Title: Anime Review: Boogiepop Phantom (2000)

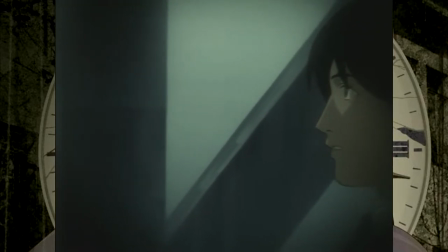406s
And additionally, while there's a whistling whenever the Phantom shows up,
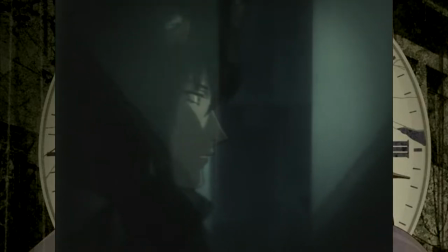410s
implying that it's based off common knowledge, so to speak,
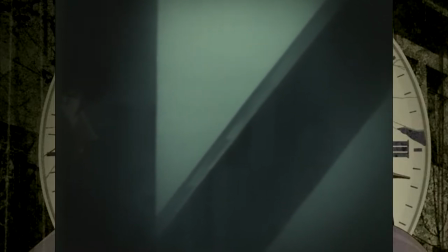417s
of the urban legends of Boogie Pop,
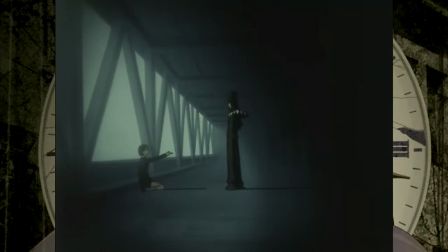421s
it's just a single tuneless note as opposed to what happens
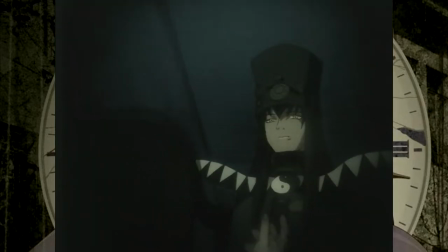427s
when actual Boogie Pop shows up with the whistling of the introduction of by Meistersinger von
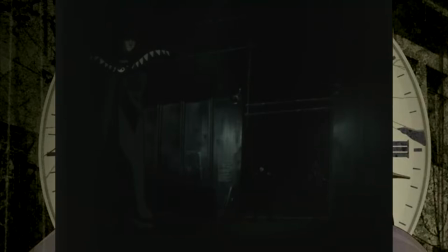433s
Nürnberg, which is one of the character's defining character traits. So it's a nice clue there,
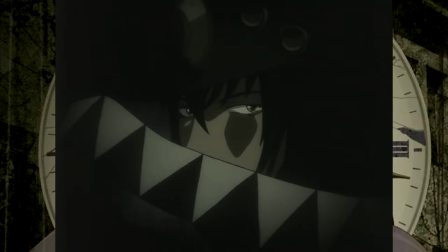441s
and again, something that you'll pick up if you've watched the 2019 series or read the novel somewhat,
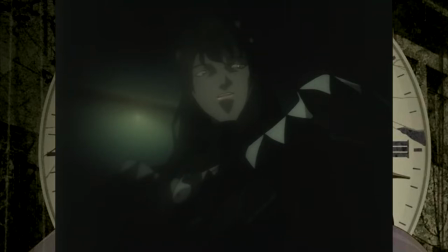448s
but otherwise, it can certainly, again, seem a bit more impenetrable unless you go back through on multiple viewings.
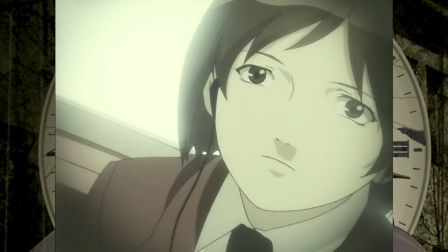457s
Where I think the series fumbles is one particular element of the visuals. Like Lane, the series uses a deliberately muted color palette.
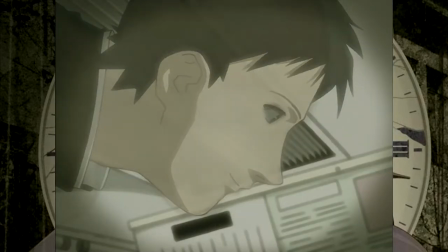467s
However, the palette is accented by a filter put over the view with
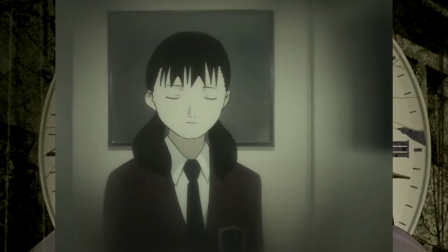472s
the intent of making it look like there's very heavy film grain or light static,
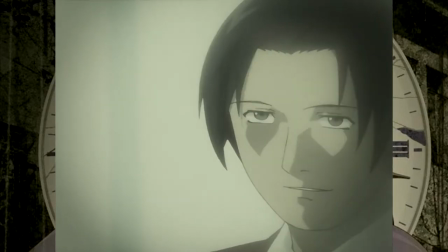478s
giving everything an additionally dark tone to it.
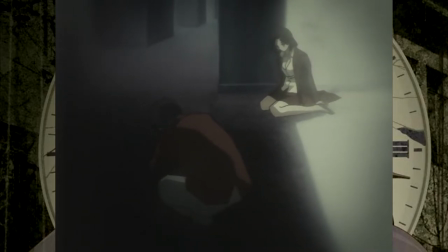484s
with lane the series had muted colors but also very
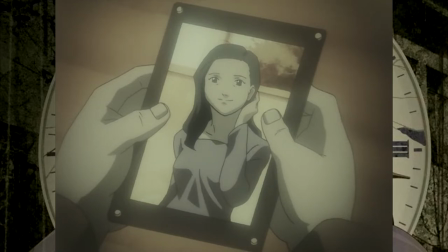490s
harsh contrast between light and dark with particular uses of spot color to emphasize
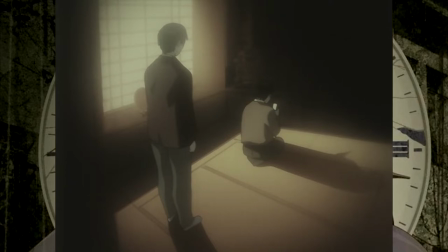495s
things in the frame to draw the viewer's eye with harsh glare
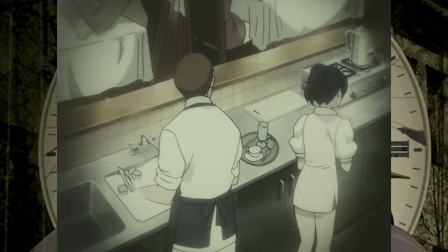500s
like very bright light glare to make things seem more intimidating
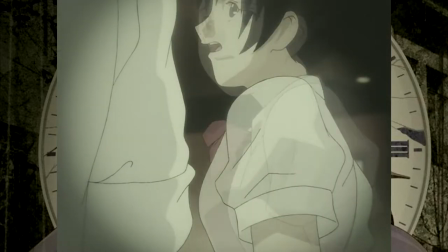507s
and certain environments seem more hostile whereas here
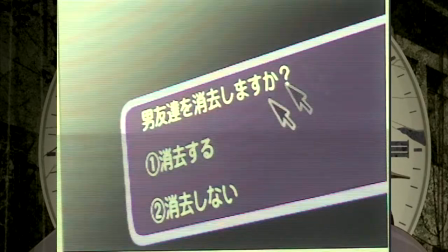512s
everything it's just dark and muddled even with characters who are meant to visually
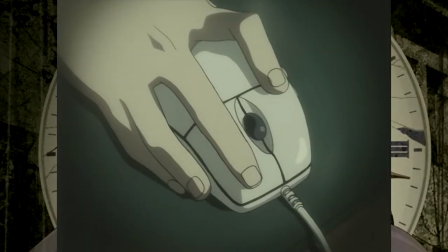518s
stand out from the environment like the character of poom poom or when characters are going are
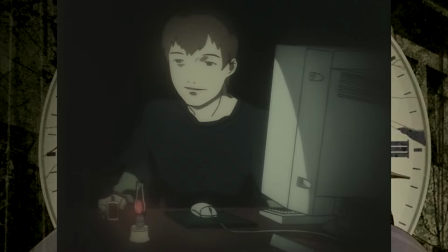524s
out of their regular city going to tokyo in the final episode the dark visual tone
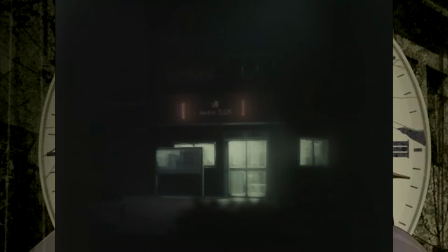529s
persists i understand why they're doing it it's to provide a general sense
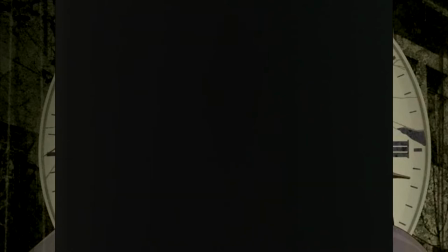535s
of oppression and dread a visual representation of the pressures personal,
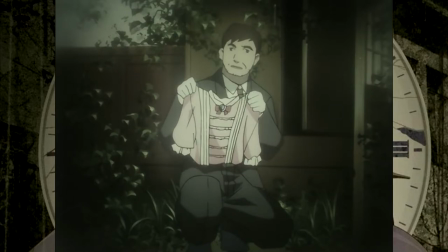540s
societal, and familial that the characters are facing but the execution of it
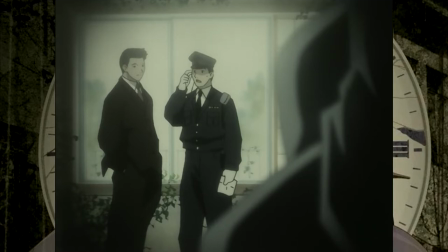546s
does not work as well as I think they hoped considering,
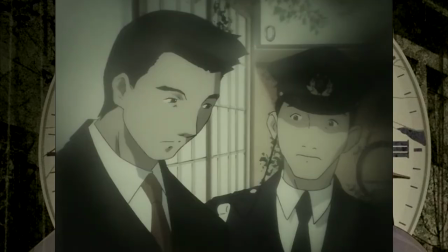551s
again, animation is a visual medium and the presentation in
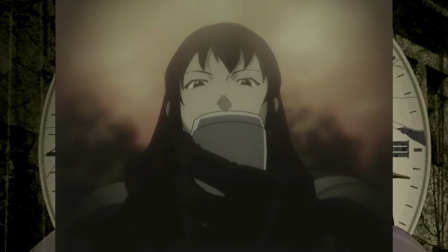556s
this way just makes the characters look blah makes it hard to tell details at various points of the show not because the it feels like the animators or
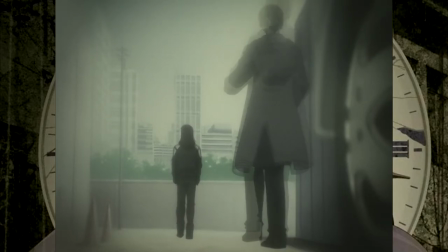571s
the directors are trying to deliberately withhold that information but just because they had a really
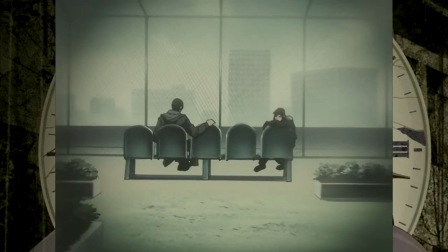578s
good idea but then took it way too far i am really glad i watched this show and honestly watching it on blu-ray made the visuals much more clear than i'd imagine they would have been if i'd watched them on dvd or vhs back in the day i give this a definite recommendation if you've watched the 2019 series or read the novels otherwise honestly i would recommend going through those adaptations or translations of the previous as of when this show aired but not by us in the u.s release works in the series first certainly some old school anime fans who watched the show before reading the novels and loved it um will argue that watching the work without the context is the more true experience and i would say sure but i'd also but also it's an experience that's only true to north american anime fans in particular age and it's certainly not true to the work to the